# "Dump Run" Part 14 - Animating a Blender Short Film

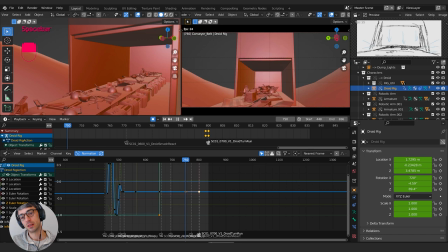(16:19)
And I don't feel like this timing works. It feels like we're too close too quickly.
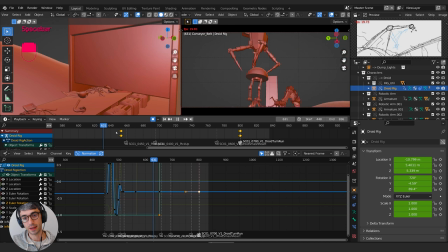(16:32)
See how far back we are there? So a couple of things we could, let's think about this. When he lands, I mean, it's good starting him on this like gauntlet, but what we could do is this shot, we could shorten so it doesn't travel as far.
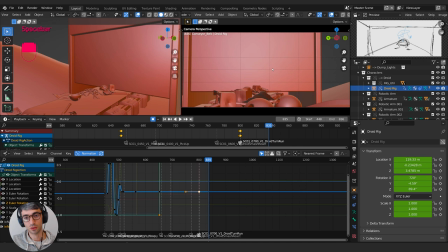(16:48)
We get a sense that he's a lot closer. We could also try having this be a bit further back. I mean, how does it impact our drama? As long as he's getting closer, we could speed the conveyor belt up for this bit so it's more intense.
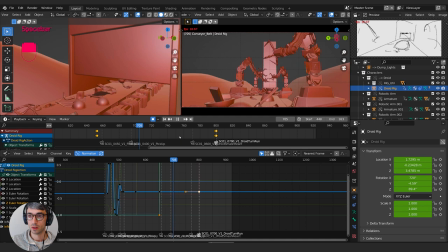(17:04)
So he's off to the arms already by that point. So we can zoom in.
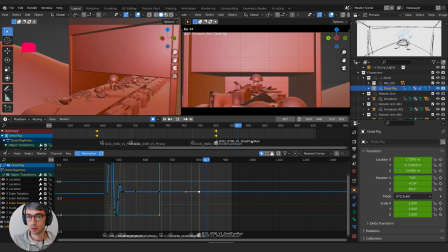Let's try speeding up the conveyor belt. So come back to belt control. And I'm actually gonna speed it up a whole lot. Let's see what happens.
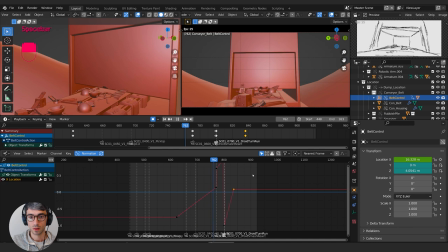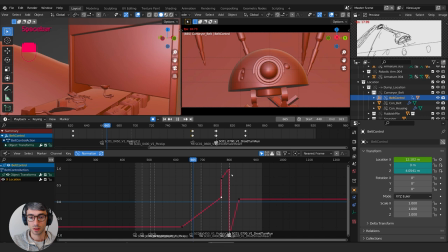(17:34)
I feel like for this bit almost we need to have, needs to be faster.
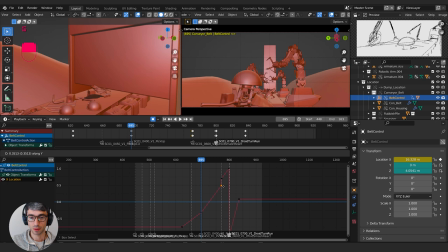(17:41)
So let's set another keyframe for belt control here. That way we can kind of keep this the same. And then this one we can move up. So that way when we get to here,
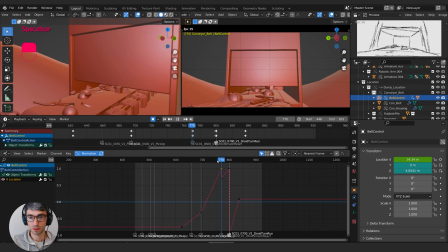split the difference. We're only gonna notice it around here, see?
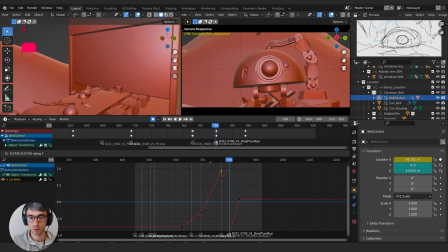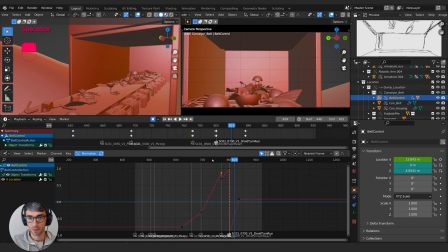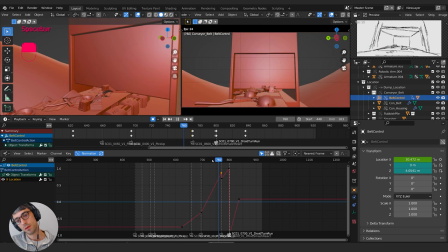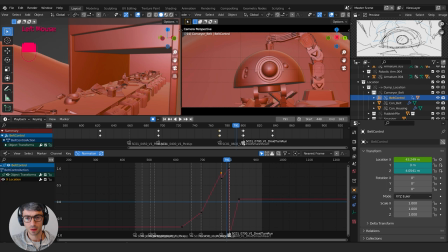(18:22)
I feel like I want to cut right here. I'm going to grab this.
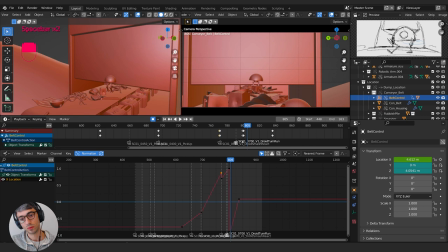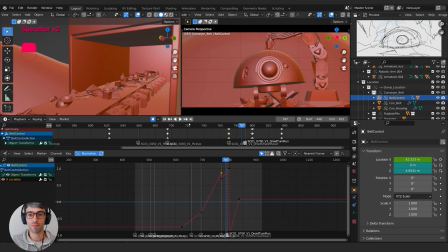(18:35)
All right. It's because that the inbuilt pattern, like the beat of that drop,
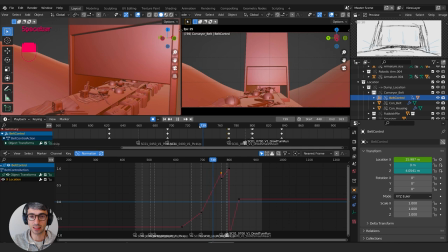(18:39)
makes you start to feel like you get like a sense of it, and you kind of want to see like the cut start to reflect it,
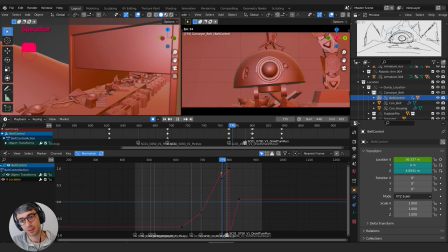(18:45)
sort of like a gut reaction.
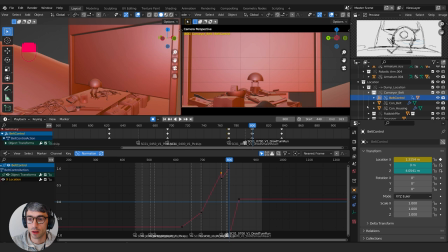(18:50)
All right, now let's get a frame that works for this moment here. All right, first we'll get our droid guy in the right spot again. We are gonna wanna move him, and this is where we also do our funny business with the belt control, don't we?
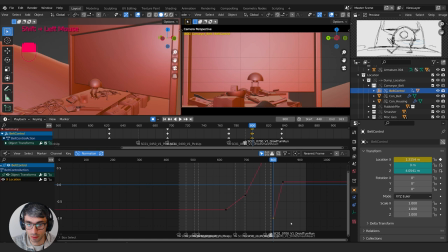(19:08)
We drop it, and if we're cutting sooner, we need to move this to where we cut.
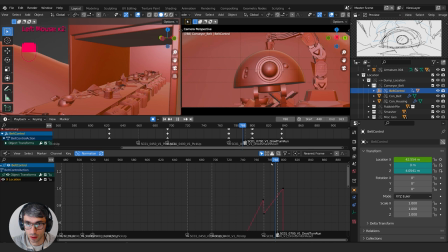(19:24)
Except that changes the feel of that shot. I'm gonna be careful about that. Come over here.
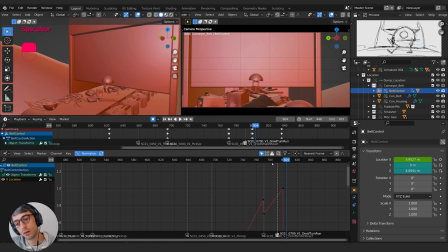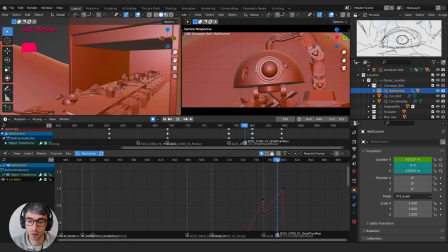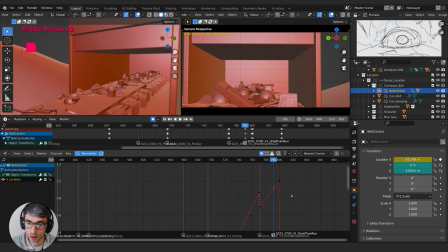(19:40)
I do think that's the right idea. So let's set a keyframe here. And then these guys. What do we want to do? I should just delete this one. And then this one.
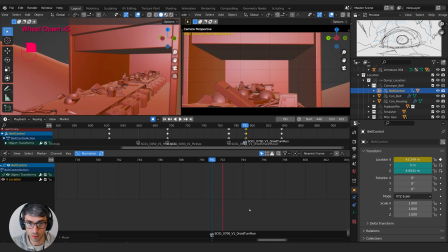(19:56)
Just pop it in right to this point. Oops.
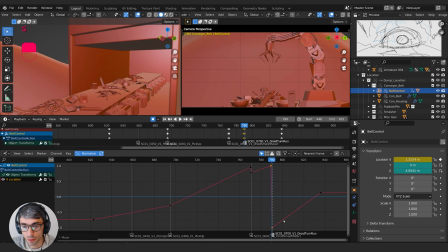(20:05)
There we go. Move them back one.
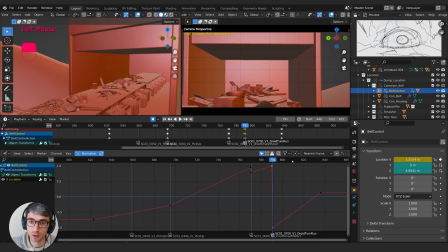(20:16)
Cool.
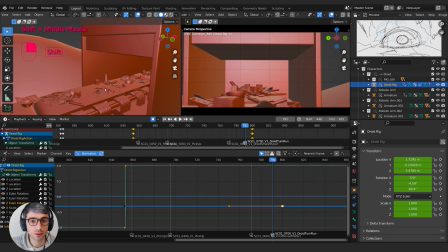(20:21)
Droid. A lot of back and forth here. All right, let's grab droid.